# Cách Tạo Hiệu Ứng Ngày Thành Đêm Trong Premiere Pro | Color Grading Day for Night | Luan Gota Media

Hôm nay thì mình sẽ hướng dẫn các bạn cái cách để mà biến một cái cảnh quay vào ban ngày thành một cái cảnh quay vào ban đêm Và thường thì người ta sẽ gọi nó là quay giả đêm Đầu tiên mời các bạn xem một clip ngắn trước nha
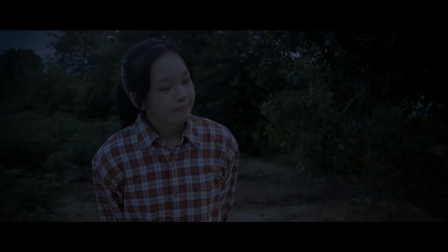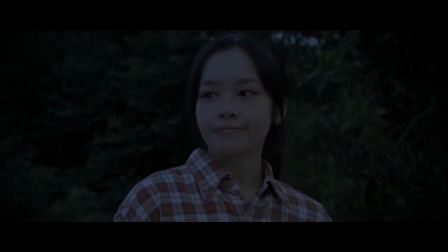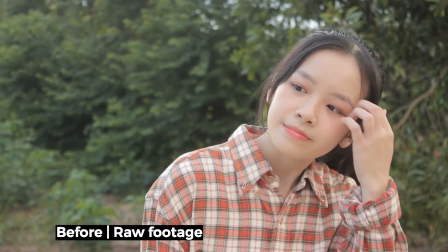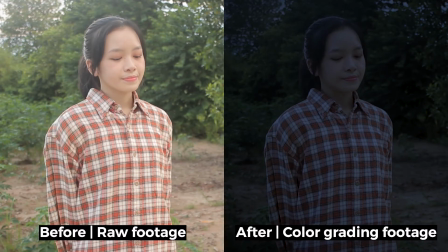Khi mà chúng ta muốn quay một cái cảnh đêm mà chúng ta lại không có nhiều kinh phí cho những cái thiết bị đèn Cũng như là các bạn biết là quay vào ban đêm thì gặp rất là nhiều những cái bất tiện thậm chí là nguy hiểm Thế nên là quay giả
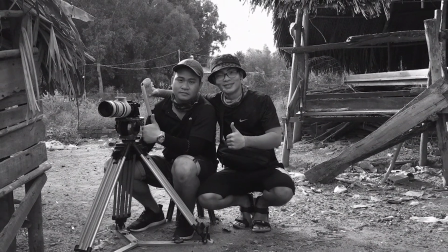42s
đêm là một cái giải pháp khá là hiệu quả cho những cái dự án kinh phí thấp Để mà thực hiện một cái cảnh quay giả đêm hiệu quả Thì chúng ta cần lưu ý một số điểm như sau
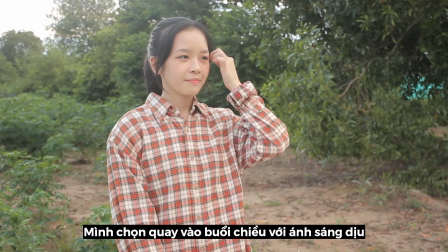51s
Đầu tiên thì chúng ta nên chọn cái thời điểm ánh sáng nó hơi dịu một xíu Nó hơi âm u một xíu Bởi vì
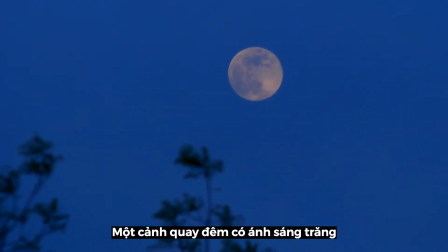55s
là cái ánh sáng mặt trăng thì lúc nào nó cũng sẽ dịu hơn ánh sáng mặt trời đúng không các bạn Kế tiếp là các bạn nên chọn cái
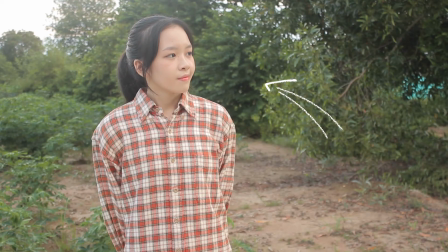60s
phần hậu cảnh Nó sẽ tối hơn chủ thể nhân vật Để tăng thêm cái độ tương phản cho cái cảnh quay giả đêm của chúng ta Và cuối cùng là chúng ta sẽ chọn hướng sáng cho chủ thể nhân vật của chúng ta Làm sao một nửa bên sáng và một nửa bên
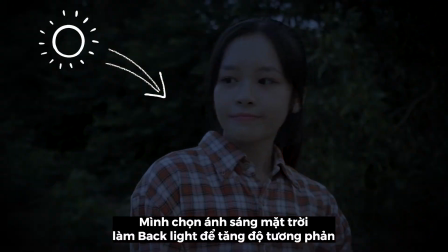71s
tối Để nó làm cho cái cảnh giả đêm của chúng ta trông giống thật hơn Như vậy là chúng ta đã hoàn thành xong 50% cái cảnh quay giả đêm Còn lại thì chúng ta sẽ thực hiện nó trong cái phần hậu kỳ nhé
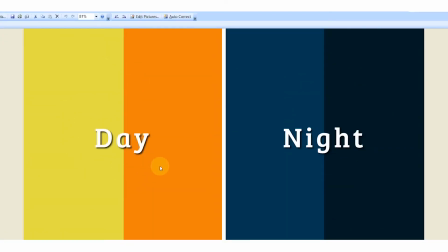82s
Để mà chuyển một cái cảnh vào ban ngày thành một cái cảnh vào ban đêm Thì chúng ta phải chuyển thứ nhất là sáng chuyển thành tối Và thứ hai là chúng ta sẽ chuyển cái màu ấm sang một cái màu lạnh các bạn nhé
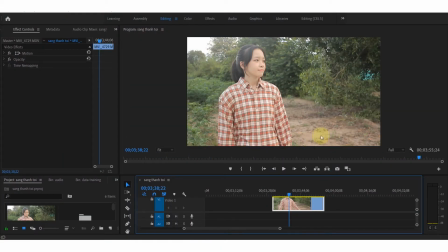93s
Ở đây thì mình đã có một cái shot quay vào ban ngày Và bây giờ thì mình sẽ chuyển màu để chuyển cái cảnh này Thành một cái cảnh quay vào ban đêm các bạn nhé Đầu tiên thì chúng ta sẽ chuyển sang cái giao diện color Để chúng ta có thể chỉnh
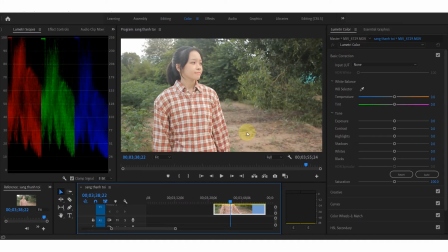104s
màu một cách dễ dàng và cụ thể hơn nhé Các bạn để ý cho mình cái ô bên tay trái Thì đây là cái biểu đồ mang tên là RGB Tức là Red, Green và Blue Thì cái biểu đồ này nó sẽ cho chúng ta thông tin về cái short quay Nè mình rê tới đâu thì cái biểu đồ nó sẽ chạy tới
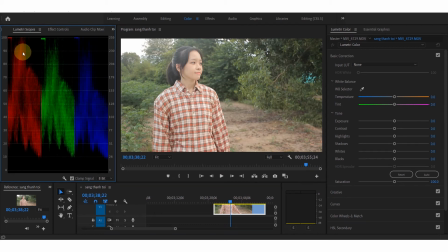120s
đó nè các bạn Thấy không Thì nếu mà nhìn vào cái sơ đồ này Thì chúng ta sẽ thấy được là cái cột Red nó cao nhất nè các bạn Sau đó là đến phần green và cuối cùng là phần blue Thì nếu mà chúng ta muốn cho cái tông nó lặn đi Thì chúng ta phải chỉnh làm sao cho cái phần red nó thấp nhất Kế đến là phần green và cao nhất là phần blue Ok
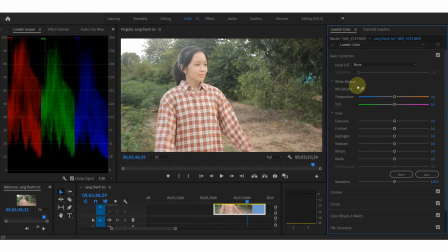139s
Tiếp đến thì các bạn sẽ để ý cho mình cái ô bên tay phải Đầu tiên là white balance tức là cân bằng trắng Thì các bạn sẽ cân cho mình là temperature tức là nhiệt độ Thì nếu mà các bạn kéo cái nút này nè Càng về bên tay phải thì nó sẽ càng ấm lên Và nếu mà các bạn kéo nó về bên tay trái Thì nó sẽ càng lạnh đi Đó các bạn thấy không
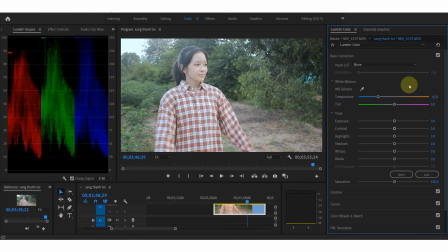158s
Ở đây thì mình cho nó âm 45 đi Ok Lúc này các bạn thấy nó lạnh lạnh rồi đúng không Rồi kế tiếp các bạn để cho mình cái phần tin Nếu mà chúng ta kéo cái nút này về bên tay phải Thì nó sẽ có một cái màu hồng hồng Còn nếu mà chúng ta kéo về bên tay trái Thì nó sẽ có một cái màu xanh lá cây nè các bạn Và thường á Cạnh đêm thì nó sẽ
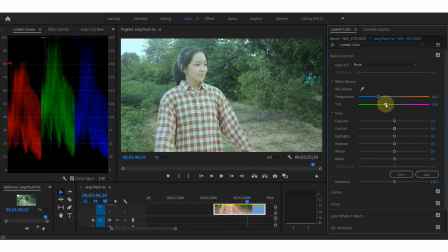176s
hơi kiểu hồng hồng tím tím Thế nên là mình sẽ kéo nó về bên tay phải Ở đây mình cho là 10 luôn đi Kế tiếp là cái phần tone Thì các bạn sẽ để ý cho mình cái phần là Contrast, tức là cái độ tương phản Ở đây mình thấy là cái độ tương phản của cái footage này Nó thấp quá, mình sẽ kéo nó về Bên tay phải thì nó sẽ tăng lên
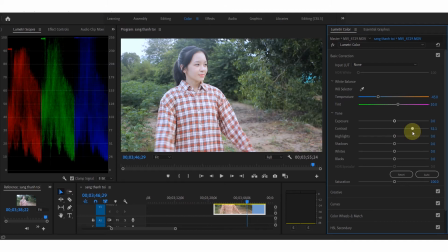193s
Và mình muốn là cái độ tương phản Nó cao một cái xíu, tại vì là cảnh vào ban đêm Thì cái độ tương phản rất là cao Ở đây mình cho là 75 đi Tiếp đến là cái phần highlight Tức là cái phần mà sáng nhất của cái chủ thể nhân vật này Các bạn nhìn thấy ở đây là highlight nè Ở đây là highlight nè, thì bởi vì là ban đêm Nên nó sẽ tối,
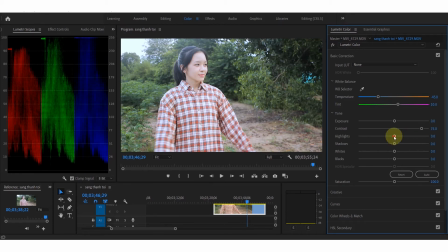210s
nó không có phần highlight nhiều đâu Thế nên là mình sẽ kéo nó xuống Mình sẽ kéo nó khoảng là âm 40 đi ha Thì kế tiếp là cái phần shadow Thì shadow tức là phần bóng đó các bạn Thì mình cũng muốn là nó kéo thấp xuống Thế nên mình sẽ cho
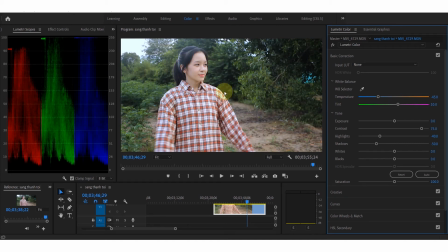221s
nó khoảng chừng là âm 50 Lúc này thì các bạn sẽ thấy là cái độ tương phản rất là cao rồi nè Tiếp tục nha Kế tiếp là cái phần white Tức là cái phần màu trắng đó các bạn Đây nè, trắng trắng ở chỗ này nè Nó cháy trắng rồi nè Thì mình cũng muốn là kéo thấp nó xuống Ở đây mình cũng sẽ cho là âm 50 luôn
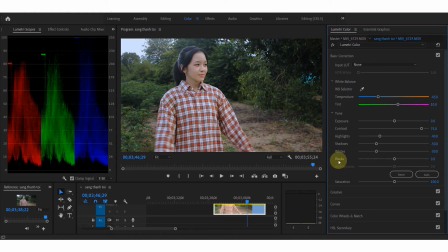236s
Cuối cùng là cái phần black Phần black tức là cái phần màu tối Phần màu đen á